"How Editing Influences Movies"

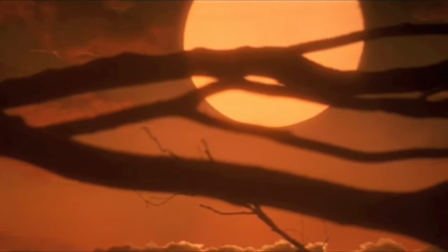8:06 Though what also helped sell that in the director's cut is Tim Curry's incredible acting,
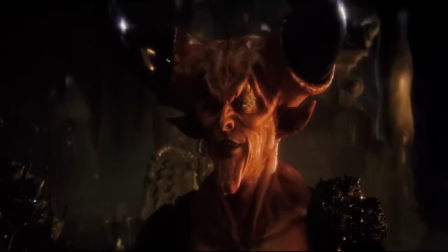8:12 but I already got into all of that in another video, which you can also find a link in the description too,
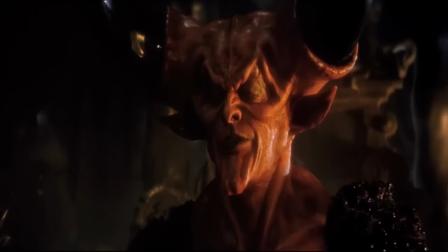8:18 so I won't dwell on that here. The point is,
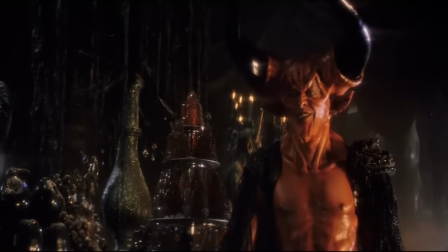8:22 that's only just one example of how Ridley Scott majorly
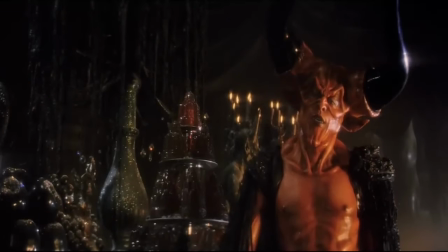8:28 improved the movie when given free reign with the director's cut,
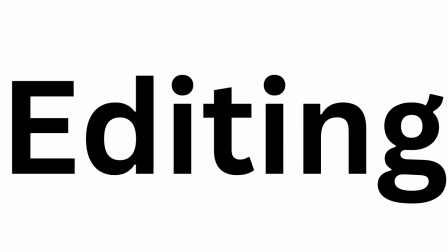8:32 and I would once again recommend anybody who was interested in the craft of editing to watch the different cuts of Legend,
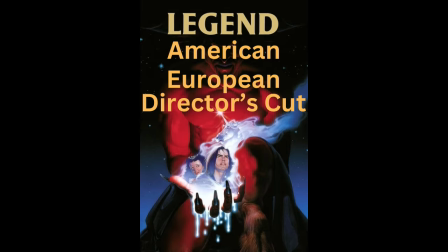8:41 because like I said before, since all the cuts are different,
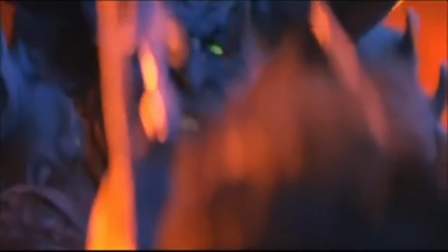8:46 it really puts into perspective just how significant and
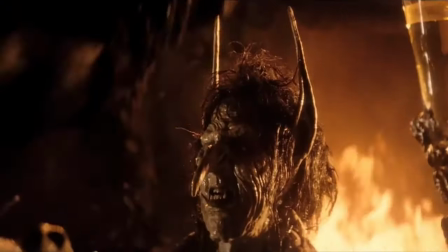8:51 impactful editing really is on movies.
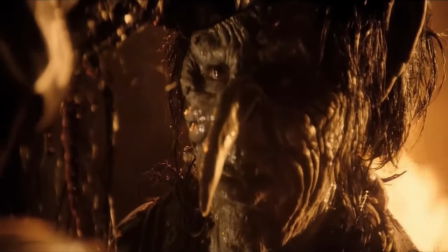8:57 Particularly because when done right, it can really help sell the emotional impact of even the most mundane of moments,
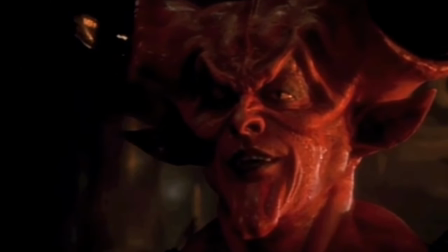9:06 as the aforementioned scene even proves.
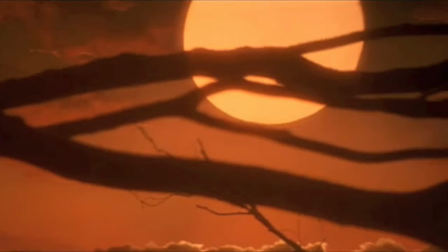9:11 Darkness's reaction carries a lot less weight in the American cut because it just cuts away from him,
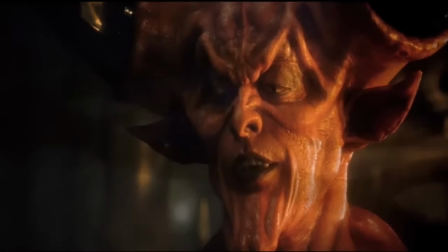9:18 while the director's cut is able to make the whole thing feel a lot more significant.
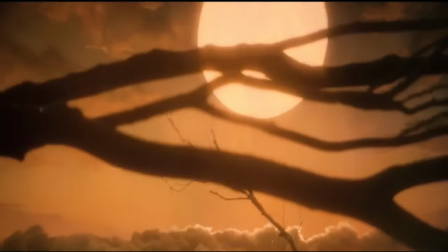9:23 The point is,
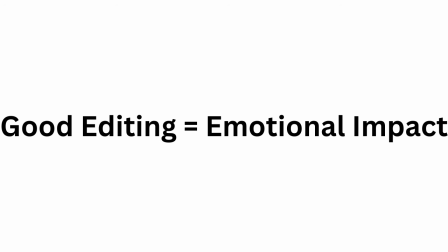9:25 good editing can be downright crucial to having the more emotional moments in a story land, especially when told visually. Now, there are many classic examples of this that I could bring up,
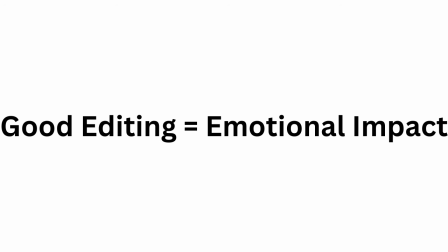9:40 but instead I would like to highlight something more obscure, but no less perfectly done. And that would be from the 1943 musical Stormy Weather.
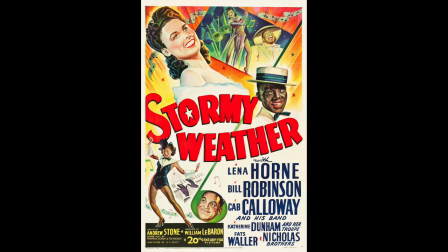9:53 And just for a brief overview first, so you'll understand the significance of the scene I'm about to focus on, Stormy Weather is a fictional autobiography of its lead actor,
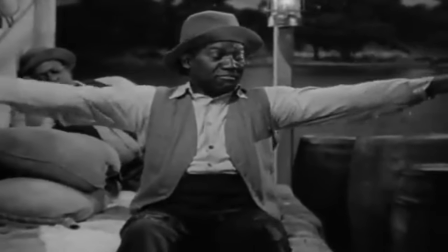10:05 Bill Bojangles Robinson, who, for those of you who don't know,
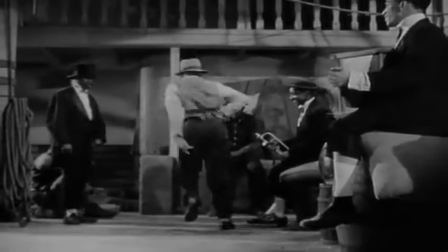10:11 was an extremely popular African American dancer in the early 1900s that was so good,
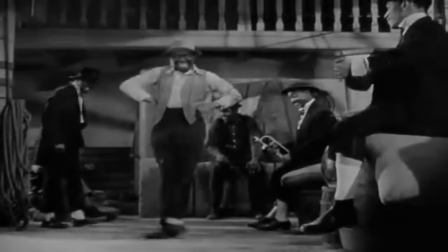10:18 he was idolized by Fred Astaire himself, who also called him the greatest dancer to ever live.
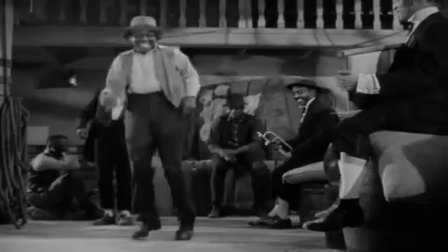10:25 But to try and stay on topic, the point is that the movie is much more of a celebration of
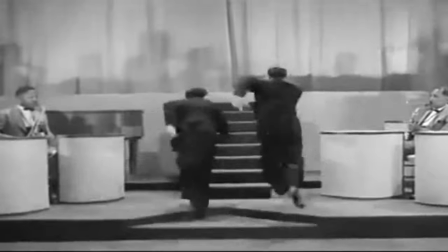10:33 African American performers of the day than focused on a plot.
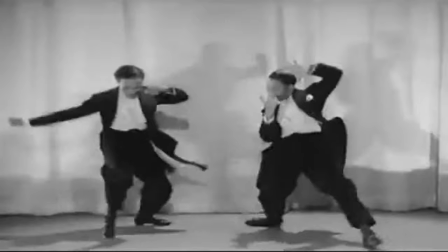10:38 However, one plot point that's given a bit of attention
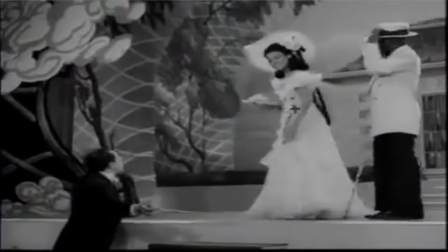10:42 is Bill falling in love with a singer named Selina Rogers,
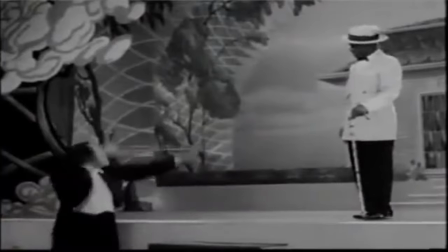10:48 played by Lena Horne, but eventually going their separate ways after realizing they want different things out of life.
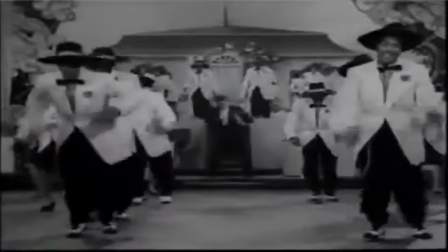10:55 Again, there isn't too much focus placed on this between all the musical numbers, but it's done well enough.
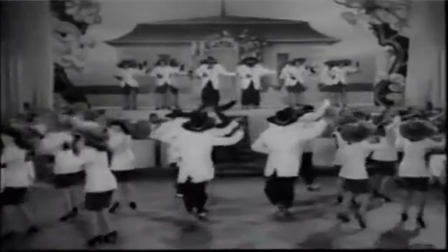11:05 So then we get to the scene in question,
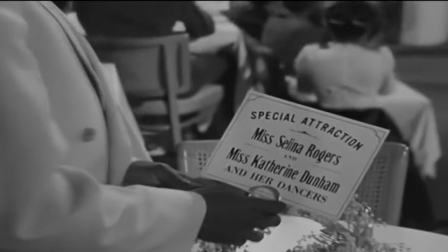11:08 where Bill decides to go see Selina perform at a nightclub for the first time in years.
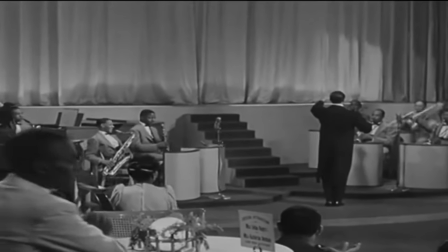11:14 Now, unaware that he's there,
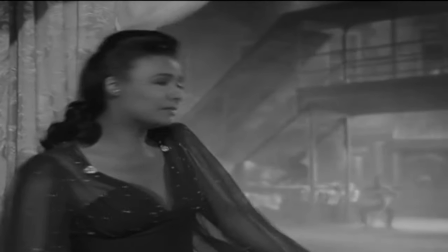11:17 Lena Horne starts singing the title number, Stormy Weather, and about halfway through suddenly spots him.
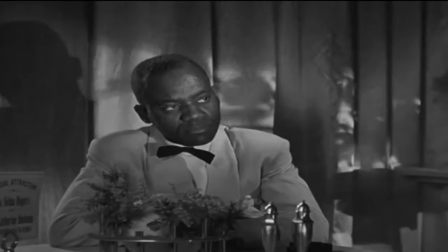11:25 And once again, the way this silent reunion plays out is extremely well
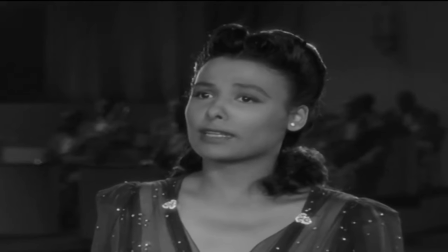11:32 edited to help the audience feel the maximum amount of emotion possible.
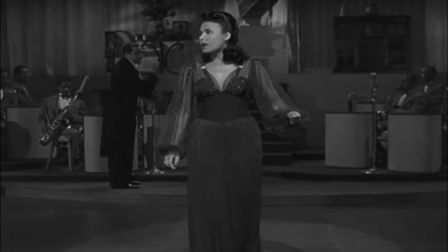11:37 Because first of all, you'd expect the scene to cut directly to him the moment she sees him, but it doesn't. Instead, it stays focused on her for a few seconds to capture her reaction to seeing him,
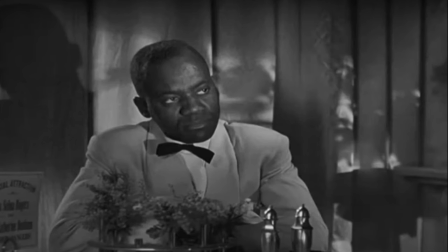11:54 and then it cuts to him. And honestly, the look on his face says it all.
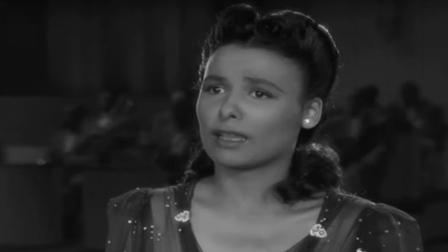12:02 Then it cuts back to her, in a close-up this time, and it's clear that she feels exactly the same way he does.
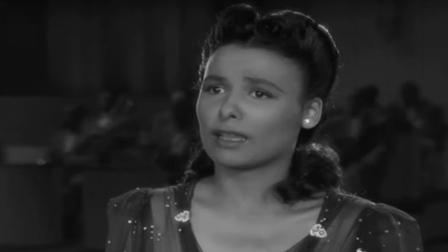12:11 And again, what's particularly impressive here is that all of this is done without them
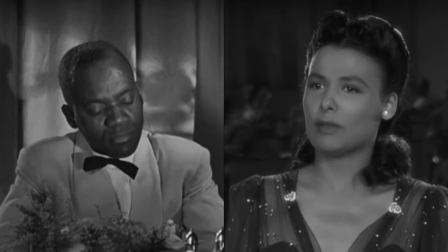12:17 exchanging any dialogue and only using visuals. But once again, the way it's edited, along with Bill Robinson and Lena Horne's perfect acting,
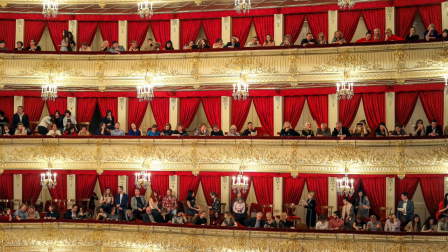12:30 allows the audience to feel the true impact of that moment.
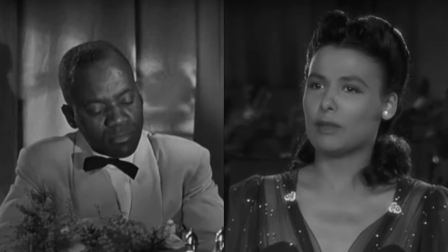12:35 In other words, the apologetic look of regret on both of them is more effective than if there was a whole scene dedicated to the two breaking down and apologizing to each other. and it all comes down to the way the scene was edited.
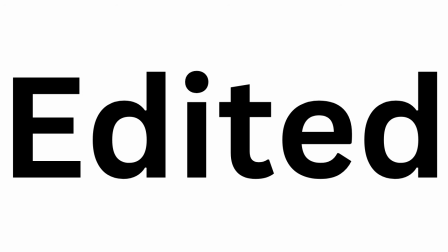12:52 Because if it had been edited differently, it most likely wouldn't have been nearly as effective. Though once again,
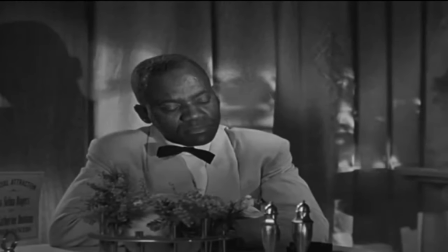13:01 the performances by both Robinson and Horn also deserve a lot of credit in why that scene works as well as it does.
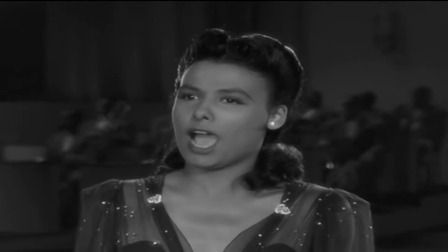13:11 Now, as I noted before, on the whole the movie doesn't actually focus on their romance too much,
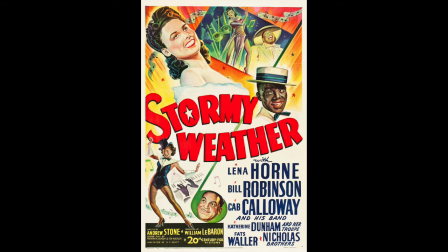13:18 But the point still remains that that moment works as well as it does in part because of the way it's edited.
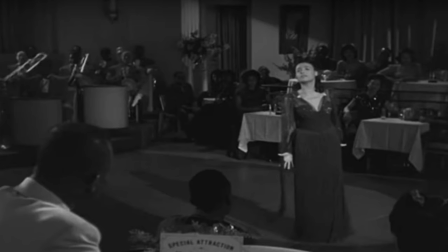13:27 Especially because, even if you know nothing about the characters, it's clear just from the way that plays out that there's some kind of history between them that they clearly regret. And that is how to do good editing. because it allows both the
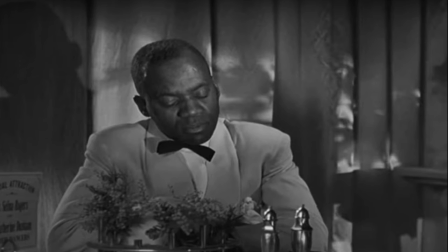13:47 actors and the movie in general to convey everything that needs to be conveyed, and when done exceptionally well, adds even more layers to it at that, like the aforementioned example from Legend did.
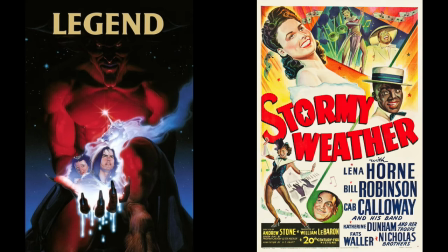14:04 Okay, so hopefully these few examples I've given have helped paint a coherent picture of just how important editing really is to movies.
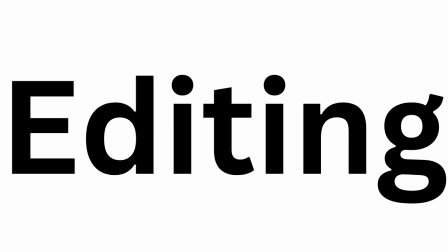14:15 Because in addition to the movies that have famously done it very well, I could also go over plenty of movies where the editing was notoriously terrible,
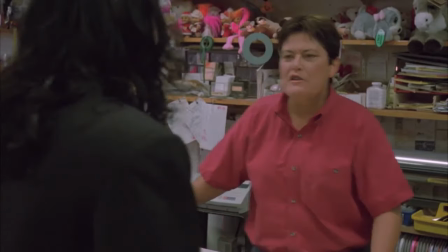14:25 but I won't go there because I believe I've already made my point.
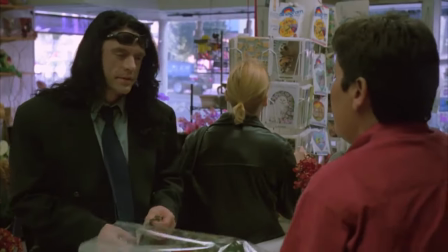14:31 All I'll really say in that regard is if a movie is not well edited,
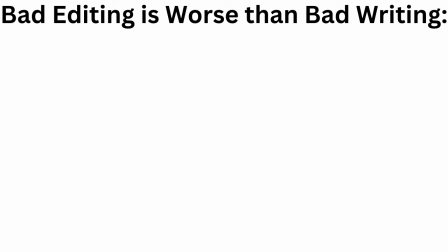14:37 then that's almost worse than a movie that's badly written.
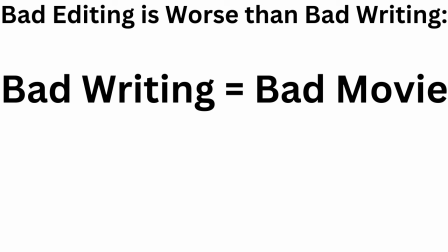14:41 Because bad writing just means the audience is watching a bad story play out.
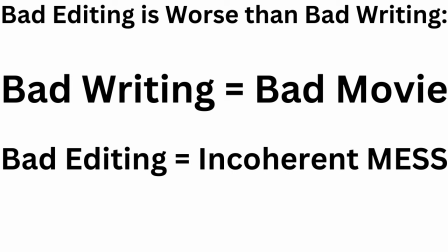14:46 Bad editing means the audience is bound to get confused very quickly and not understand what the heck is going on.
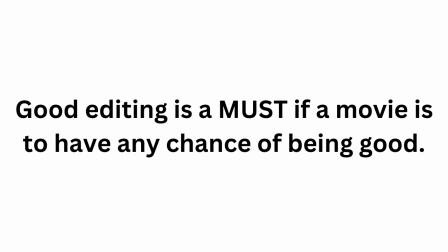14:56 Basically, at least passable editing is a must. because if it's truly bad, then the movie in question is doomed to be an incoherent mess. There's simply no way around that. It was even partially for this reason that famed director
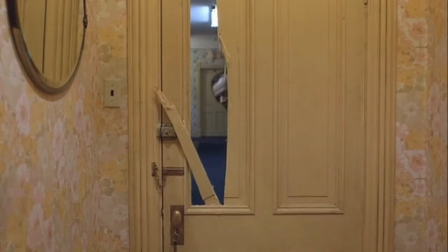15:16 Stanley Kubrick was said to have been fascinated with
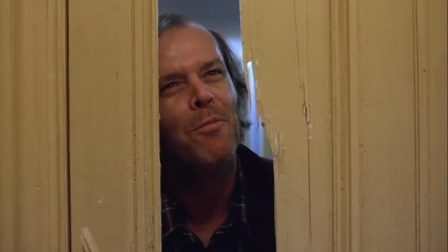15:21 the art of editing because he said it was pretty much the one
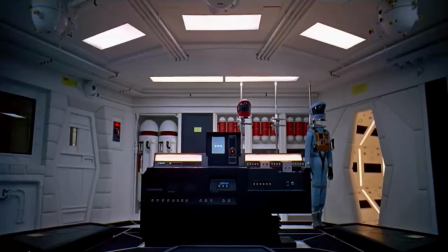15:26 aspect of movies that is exclusive to film. And that is true in many ways.
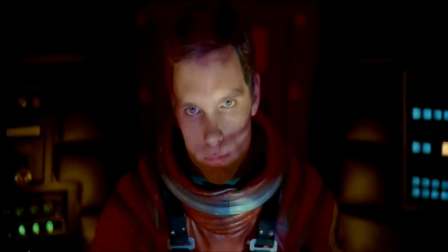15:33 Only in visual storytelling is something like editing even possible, and if it doesn't do a good job at that,
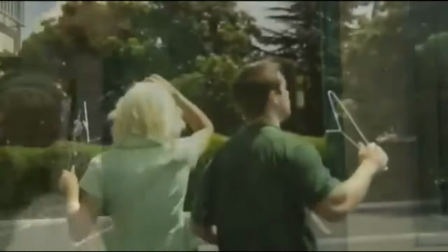15:42 it can easily ruin the story all on its own, even if everything else about it is very well done.
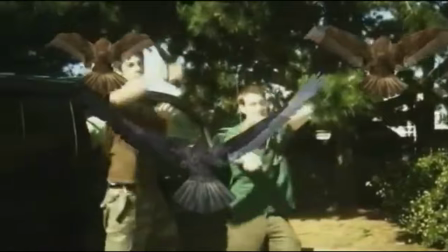15:53 Now, please do note here that I am by no means an expert on this topic.
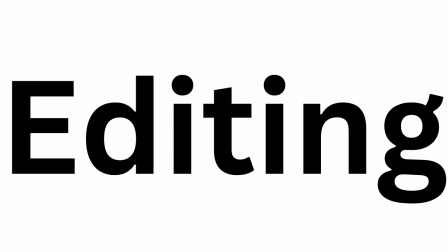15:58 I have no formal training in the art of editing, and everything I've brought up in this video is simply from my experiences in watching movies.